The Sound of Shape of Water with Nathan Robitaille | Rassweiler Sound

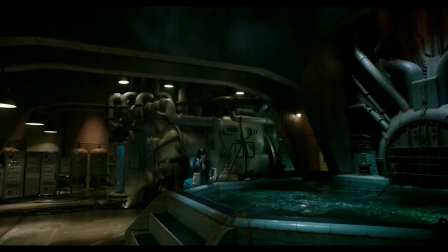We don't know what kind of animal this is. We certainly don't expect it to become a love interest. But, you know, in the movie, we had to get it there.
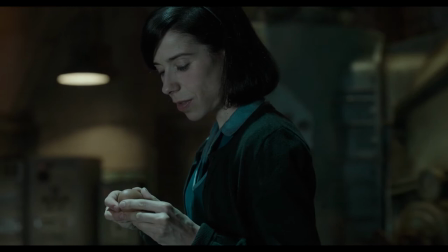As the creature approaches, you notice kind of like a bit of an arc just in that one scene,
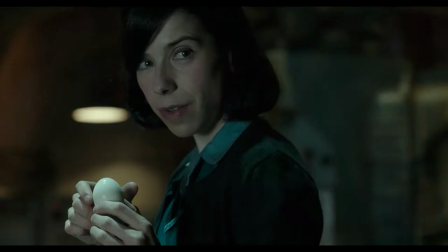from when we first reveal the creature over the surface of the water, and he's making these cute chirps,
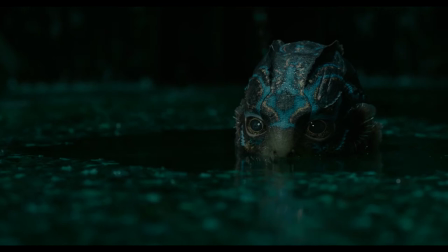and you're not really sure, you know, what to think of this animal.
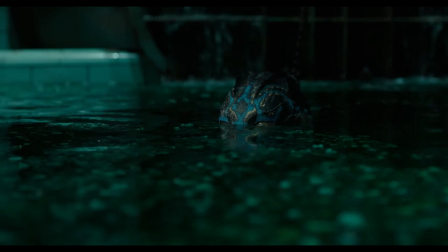And then he comes closer, and as he stands up out of the water, he has this big sort of intimidating inhale,
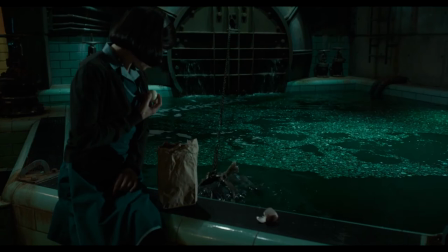this kind of, you know, almost lion-like, it's a very strong presence.
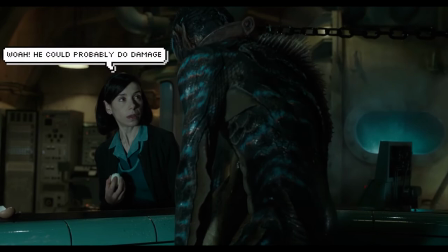And I think that as he's standing up, you start to realize, okay, whoa, he could probably do damage.
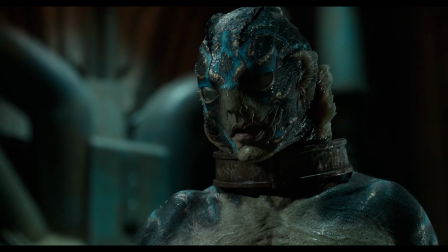And one of the ways I like to think about that scene is he reveals himself kind of like a Bengal tiger, this beautiful,
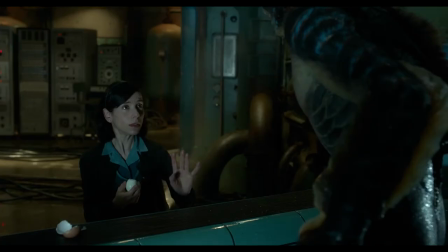absolutely enchanting looking creature, but it could kill you. That scene, it's not a long scene, but you know, we cover a lot of ground there.
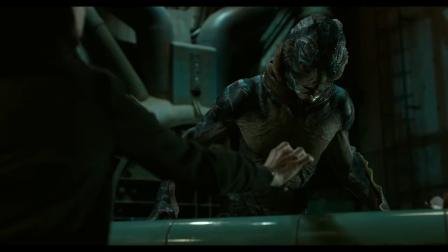We go from like, oh, he's a cute little creature, he could hurt me, yeah, to, oh no, he's scared of his own shadow.
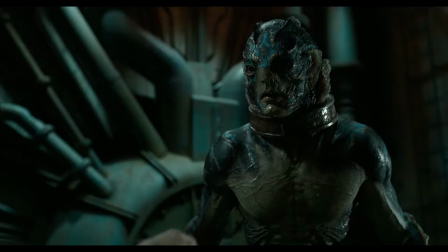And we kind of have to follow Eliza in her journey to invite him into her life and to,
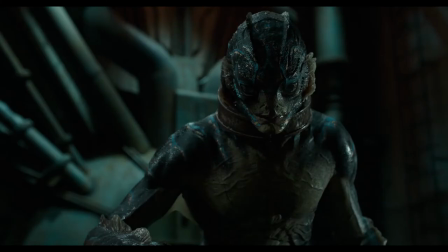you know, to earn his trust more than the other way around. You know what I mean? Like, you kind of think of this as a caged animal.
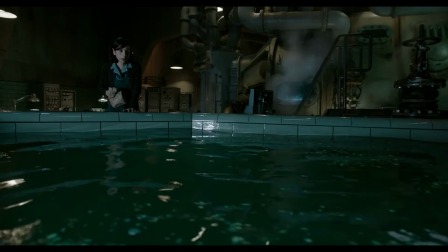You don't think of it in terms of earning its trust. You kind of want to just protect yourself. But he quickly reveals himself not to be something that you need to protect yourself from.
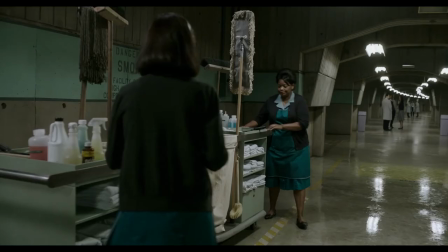Mm. So a little fish told me that you did some voice acting for the fishman.
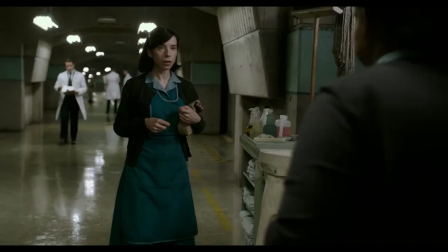Would you mind showing us what you did to create one of his many voice layers?
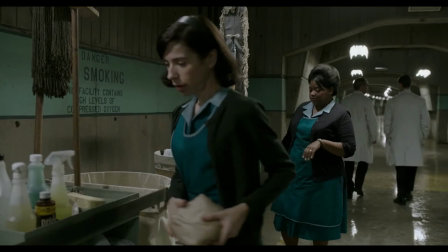Oh my God.
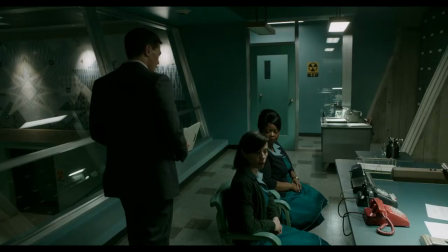When you inhale, like if you're gasping for air, you know, right?
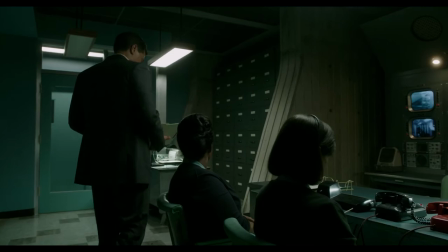But then choke that off a little bit and you get, and then if you go, right?
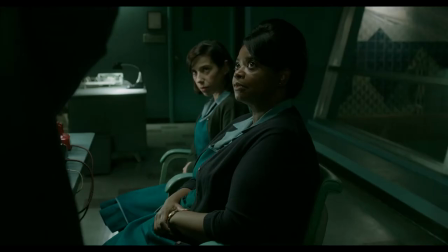And then you can kind of start creating these glottal stops where you just cut the air off to the sound you're making.
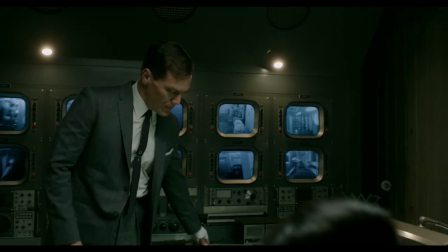Think about the word like,
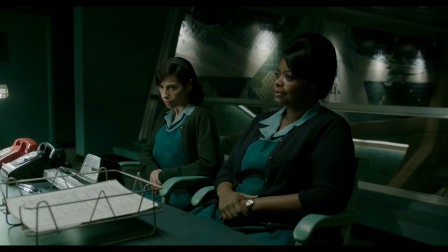when you do that, you're kind of cutting off the air as you pass it through your vocal cords.
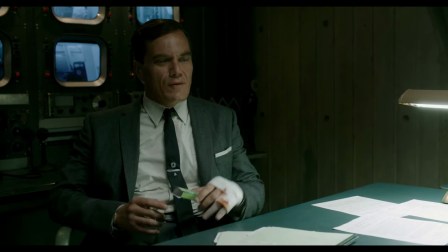You can do the same thing on an inhale, and so you can get like right? But then if you can speed that up a bit, then you wind up with like,
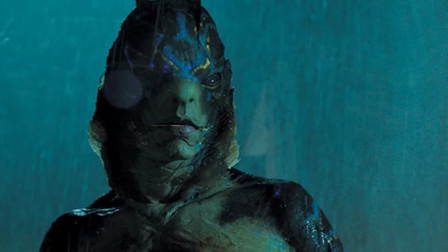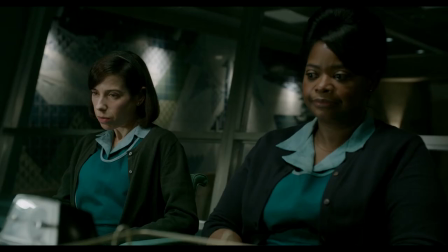so that's kind of that was the bass, but you know, that's only one part of his voice.
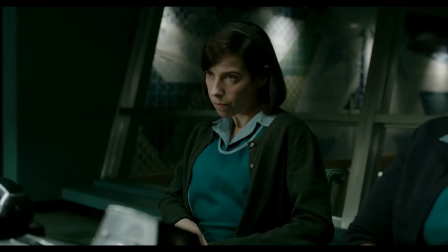Yeah. And Guillermo came in and did the same thing.
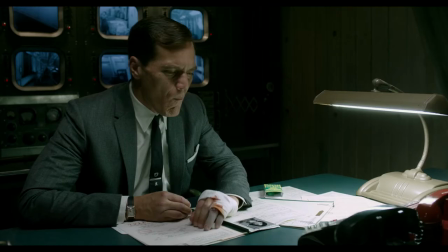And he did a breath pass, and he was able to give us some really cool, deeper, more guttural breaths and things.
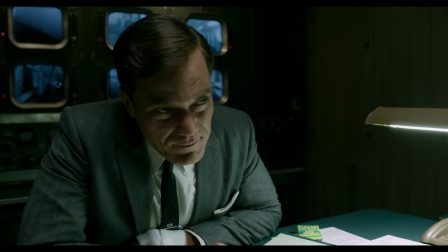Mm-hmm. Like for the bathtub sequence, when they revive the fish man, when they first get him home, most of that struggle,
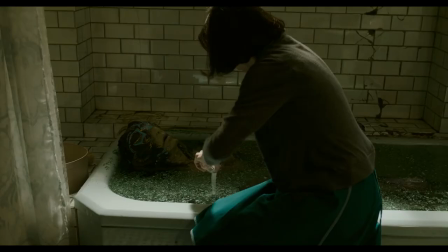like in that scene, my stuff was maybe like an accent to what Guillermo did.
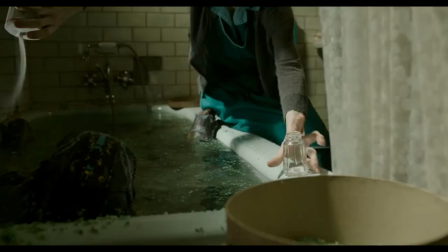So it was a big mix.
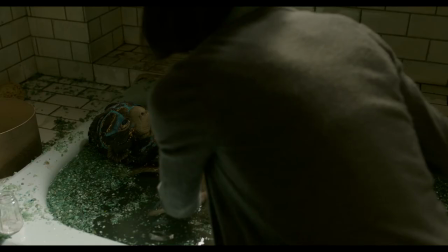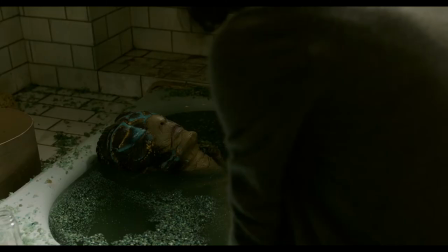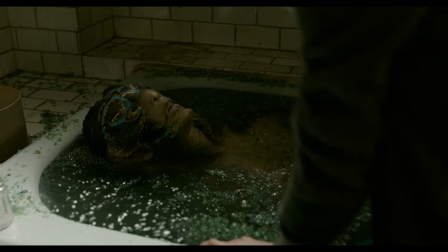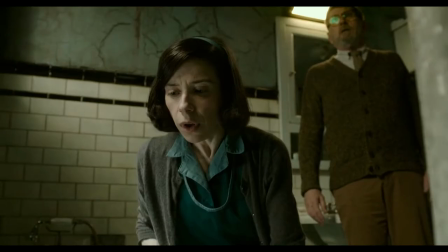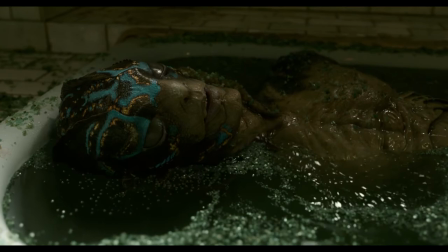There's a scene where Eliza first offers the fish man an egg.
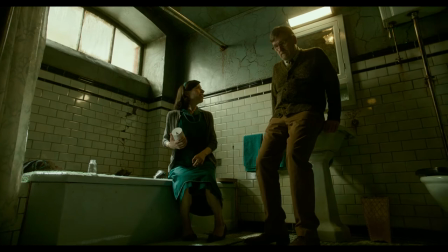It's the record player scene. Mm. So for a creature like this, you kind of have to approach your job as a sound designer as though you're part of an actor.
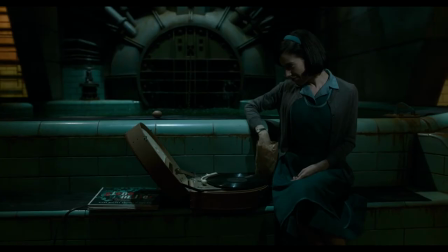Because like, I'm on the hook not to mess up the amazing performance that Doug Jones did, right?
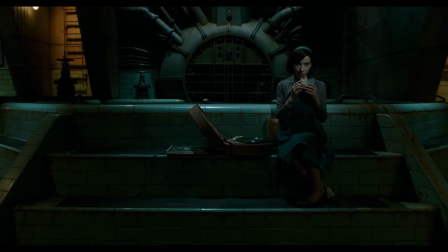Like he really brought it. Those are big shoes to fill. Like honestly, I was just kind of throwing it at the wall to see if it would stick.
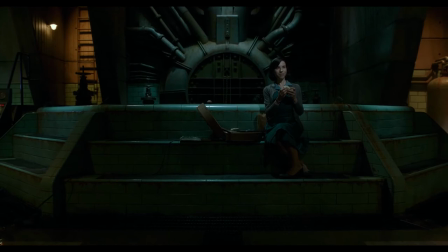We were also auditioning voice actors, trying to figure out what he should sound like.
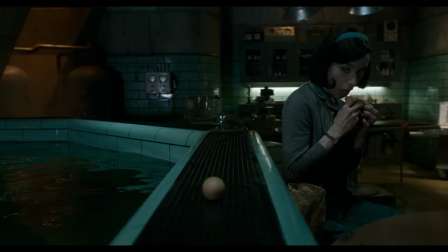And just to give it a shot, I took that little scene and I sent it off, and they loved it.
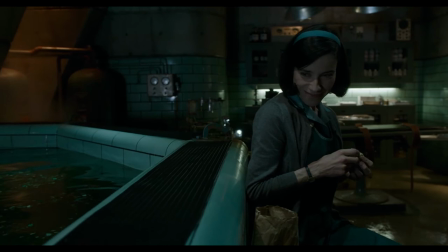Like they absolutely loved that scene. I was over the moon to get that kind of praise.
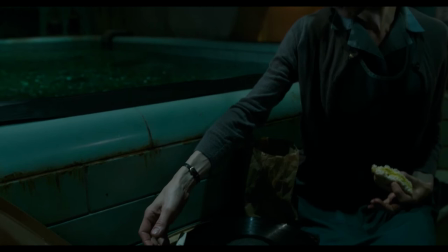I think that they looked at that and they thought, okay, that sounds great. This is fantastic. Keep doing exactly that.
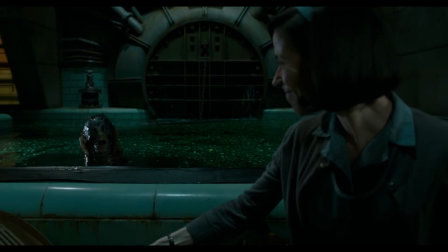Here's another scene. And the scene that showed up was the torture scene.